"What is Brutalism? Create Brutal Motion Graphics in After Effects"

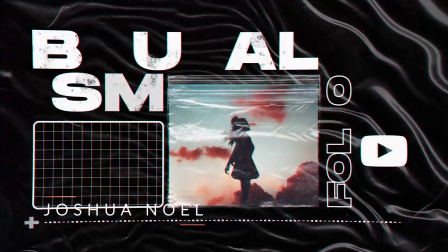0s
In this video, we're gonna dive in and break down a design style called Brutalism, which sounds pretty cool.
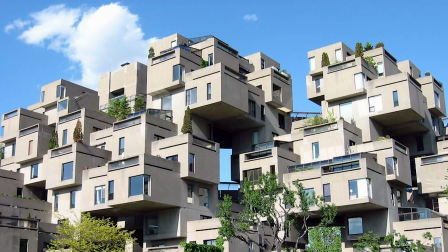5s
However, Brutalism was originally an architectural style that made its way into design. So we're gonna break down several Brutalism motion graphic techniques that consist of texturing, big modern fonts, and futuristic elements. So if you're ready to build up your arsenal of motion graphic techniques, let's jump in and let's get started.
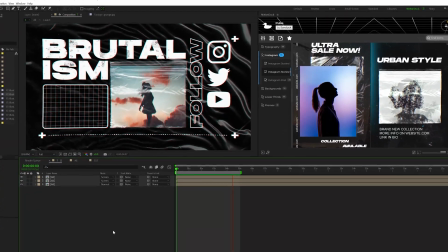23s
So one theme that I find very consistent in the Brutalism style is texturing and big modern fonts.
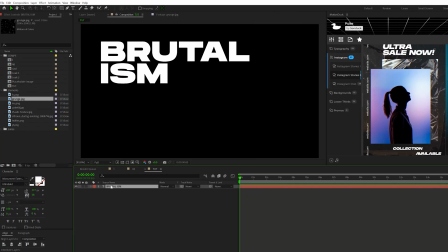30s
So we're gonna start off this big modern font right here, and we wanna talk about how we can use textures for the background and for the font.
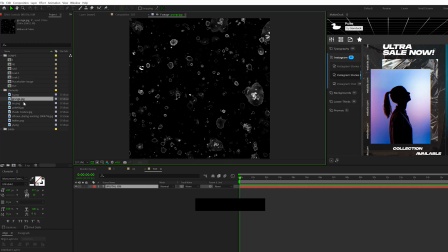36s
So for example, we can come here, bring in a texture image and all the project files you can download and get everything that we're using in this video, links in the description.
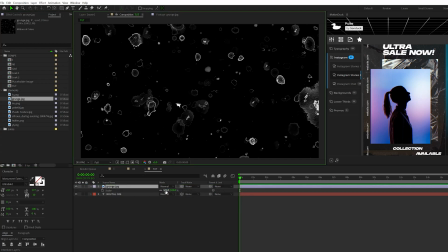44s
But we can bring this texture here instead of After Effects. We can then hit S on keyboard for scale and scale this down and position it how we see fit. And then we'll come here to our track mats and we'll set it to our title layer. And then we'll make sure we'll turn our title layer back on and set the blend mode for your texture to difference.
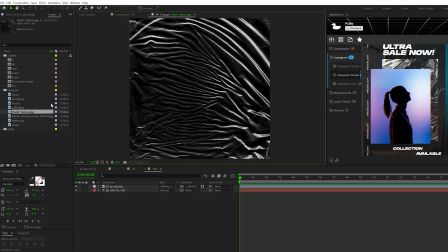59s
But another thing we want to do is add a texturized background. So I have this plastic image here, and now we have this nice textured background.
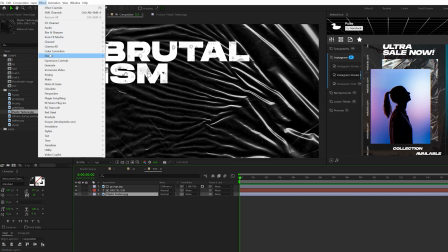66s
But one thing I'll do to animate this is go to Effect, Distort, and grab a Turbulent Displace.
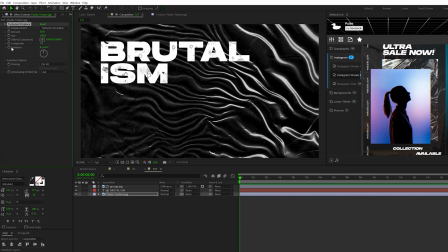71s
And I'll change Turbulent to Turbulent Smoother, and I'll Alt-click the stopwatch for Evolution, and just type in Time, *200.
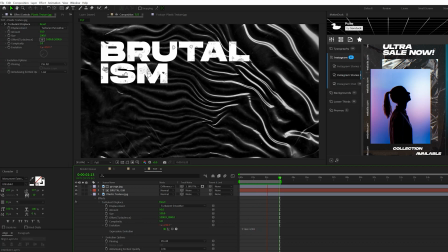78s
And this will give a nice fluid-based background animation. Another aspect that I like about Brutalism is the use of imagery.
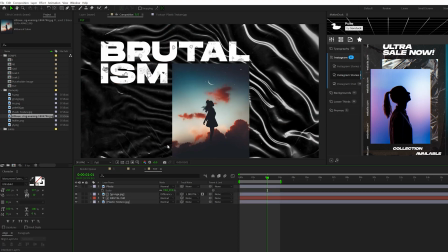84s
So for example, if you have a video or a photo, this is a good opportunity to let that asset be your pop of color.
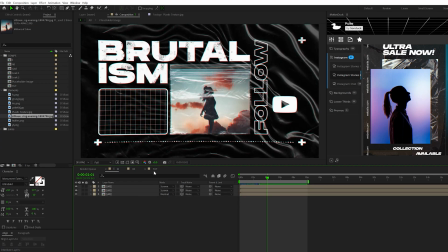89s
So all the other graphics are generally gonna be maybe black and white, whereas your image or video can be that asset that stands out.
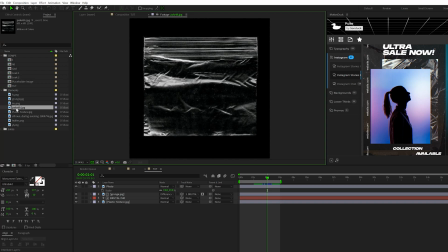95s
But we can also take this image and texture it as well. So I have this photo of this plastic bag. Once again, you can pretty much search for these things, or you can just download our project files and get the assets.
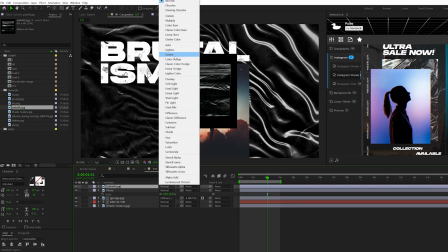104s
But we can come here and bring this in. I'll set the blend mode to screen, and I'm just gonna resize this image.
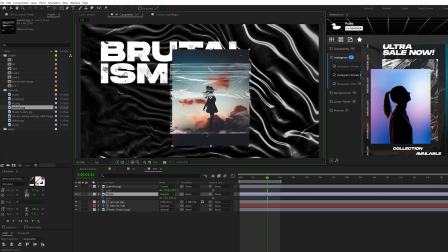110s
And I simply just take my photo, position it how I want it to be inside that texture, and then come here to the top, grab the rectangle tool, and just kind of create this rectangle mask to fit inside our plastic bag here. So this will give the image a plastic bag texture.
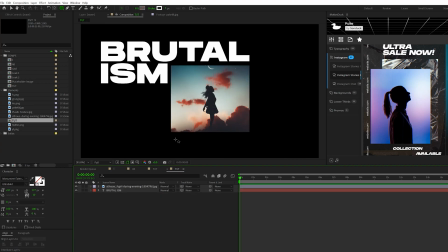124s
So without using textures, you would have something just plain like this, which does look good on its own, but essentially the texturing is a very big part of Brutalism in the world of design.
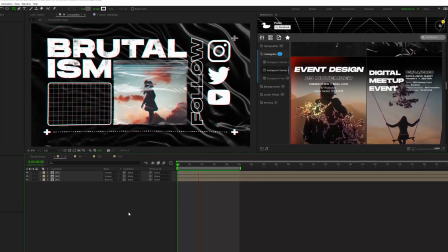133s
So the next aspect of Brutalism that we're gonna take a look at is adding in futuristic assets into your work.
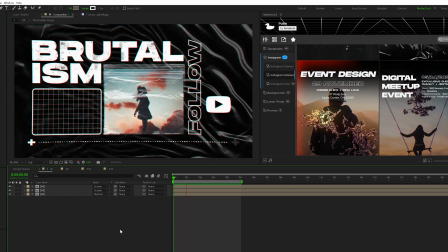138s
So, you know, that can be pretty much whatever you want it to be, but you know,
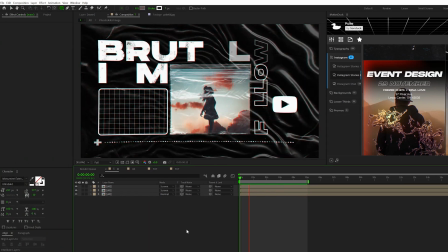141s
I find it's elements that help provide balance to your scene, but they also just kind of look unique and different.
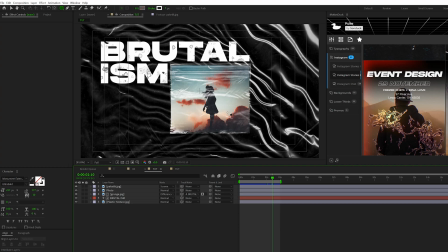147s
So one thing I can do to help add balance to our scene is add some just random symbols.
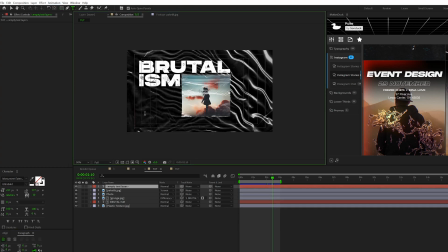152s
So I'll grab the text tool and maybe just hit the plus symbol on my keyboard.
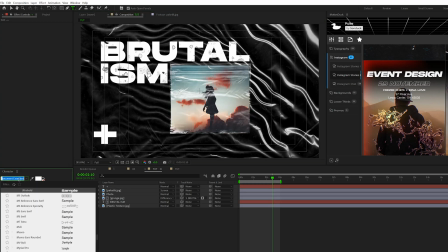155s
By the way, the font I'm using in this video is gonna be Monument Extended Ultra Bold, and I also have a regular font.
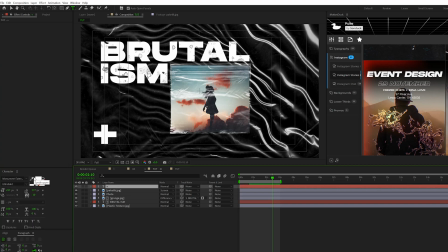161s
This is a great modern and also somewhat of a futuristic typeface that I like using. By adding a graphic down here into the other corners of the composition, this will ultimately help, you know, provide a little bit of balance and also some of that futuristic aspect elements to it.
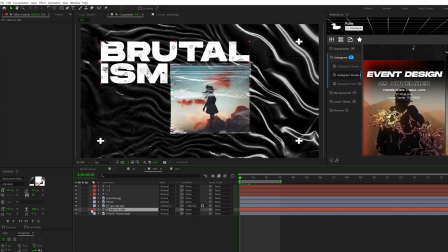176s
And also your animations should be somewhat, you know, different as well. So I see like a lot of flickering animations in this style. So we'll go to our main title, come here to animate and add an opacity. And we'll set the opacity to 0%.
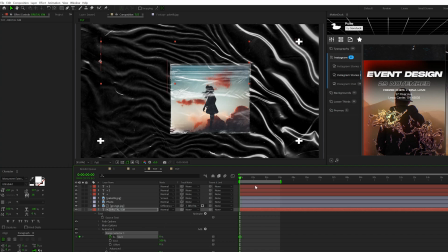187s
And we'll open up the range selector, add a keyframe for start, move forward in time maybe by a second or so, and set it to 100%.
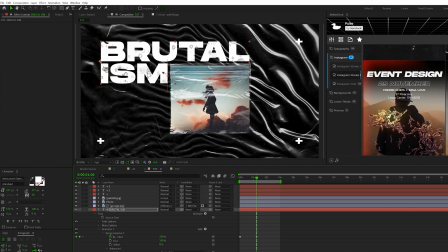194s
Then go to the advanced tab and turn on randomize order. Alt-click the stopwatch for random seed and type in time, *800. And this will create a flicker animation for your title. And then what we can just simply do is take Animator 1, copy it, and then we can also just paste it to the other three text layers.
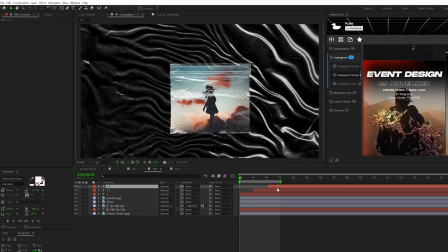210s
And then we can just offset these layers in time so they don't animate it on at the same exact moment. And look at that, we've animated our title and we've also animated our plus symbols.
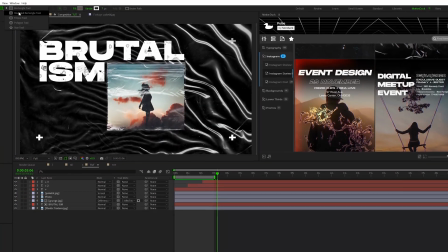218s
So what about adding in this grid element? It's really easy to do this. I'll come here to the top, grab the rounded rectangle tool, and just draw out a rounded rectangle like so.
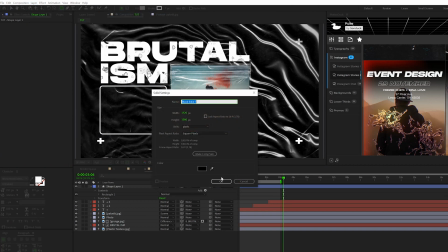225s
Beautiful. And then I'll go to Layer, New, Solid. Click OK. Go to Effect, Generate, grab the grid effect.
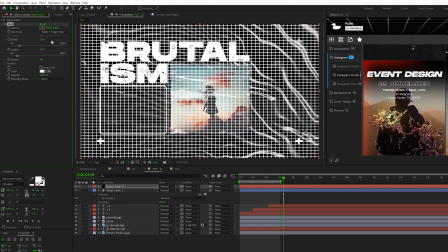233s
Change size from to width and height sliders. I'll set the width and height to maybe 100.
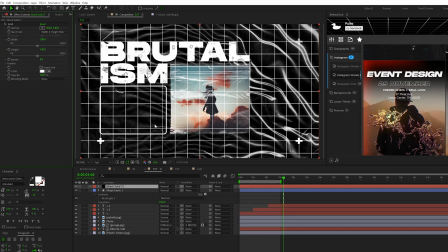238s
I'll set the border to maybe 4. And you can also just use this as like a background element if you wish.
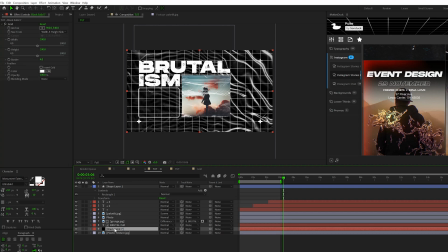243s
You know, it could make a difference to work. But what I'm going to do is just quickly pre-compose this. So go to Layer, Pre-compose.